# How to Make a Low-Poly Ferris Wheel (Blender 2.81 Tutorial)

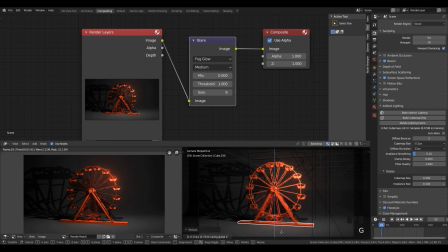[16:28]
And now, it's about now that you can probably send off to final render. I'm just going to make a couple more tweaks.
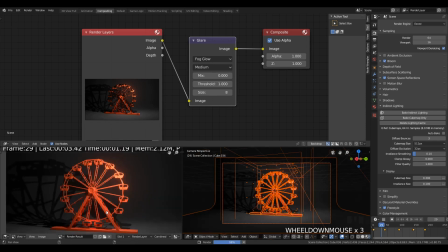[16:34]
Have this base mesh, the base of the Ferris wheel a bit above ground. Maybe just tweak the size a little bit.
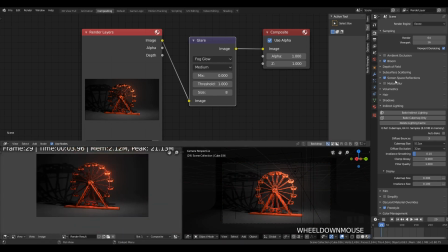[16:43]
I think changing that to a hexagon wouldn't be too bad, but it's looking alright right now.
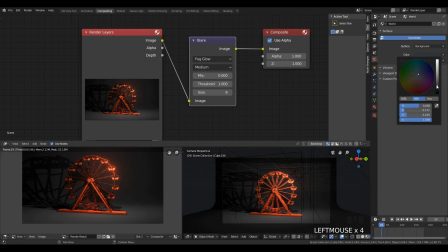[16:53]
I'm going to try to make the background a little bit bluish, but now's a good time to point out changing the background in Eevee doesn't actually change the lighting of your scene,
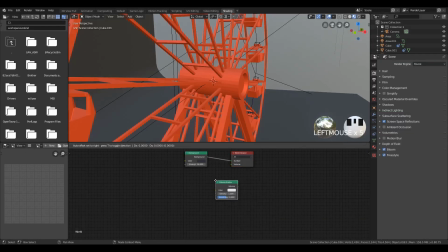[17:04]
which is something I just learned. I'm going to also try some volumetrics here.
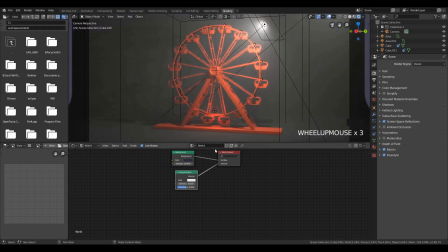[17:12]
This is not going to look very good, so feel free to not do this, but you can get an interesting like foggy light effect on it.
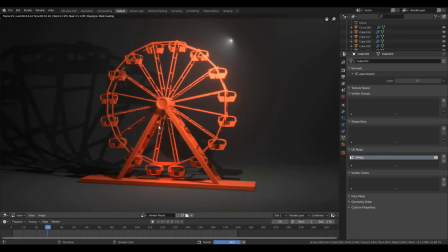[17:21]
I don't know if you want that because then you have that light hovering in the middle of nowhere and that looks a bit jarring.
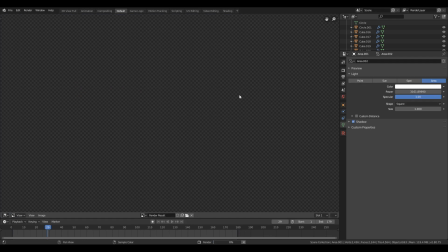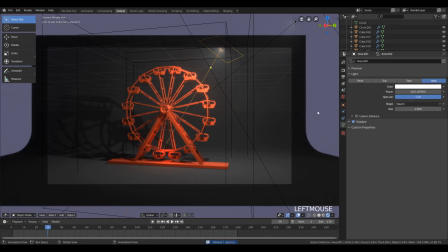[17:34]
Yeah, so we don't want two lights because that would kind of screw up the point of having this contrast.
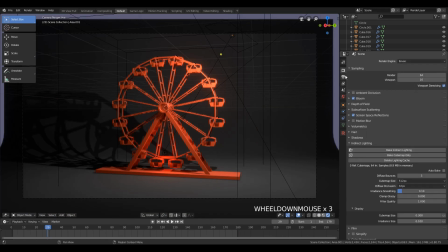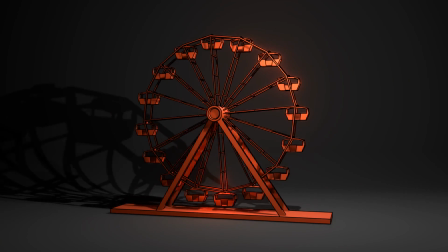[17:46]
And there we go. So I hope you enjoyed this video,
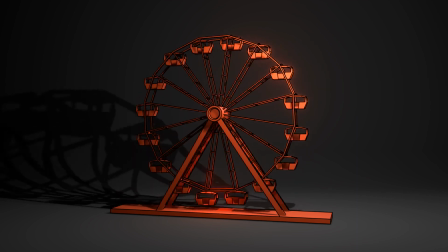[17:58]
and you'll consider subscribing to my channel at some point, because it takes a lot of work to make these videos, and I actually have a final exam tomorrow. So yeah, if you'd subscribe, that would help me out a lot, I'd really appreciate it.
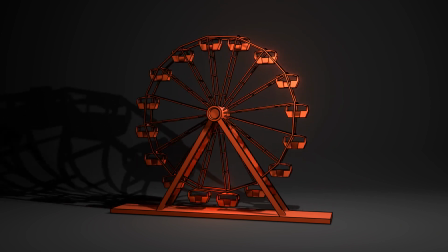[18:13]
So if this video has helped you, well, that's great, and that's what I wanted it to do. So thanks for watching, and I'll see you in the next one.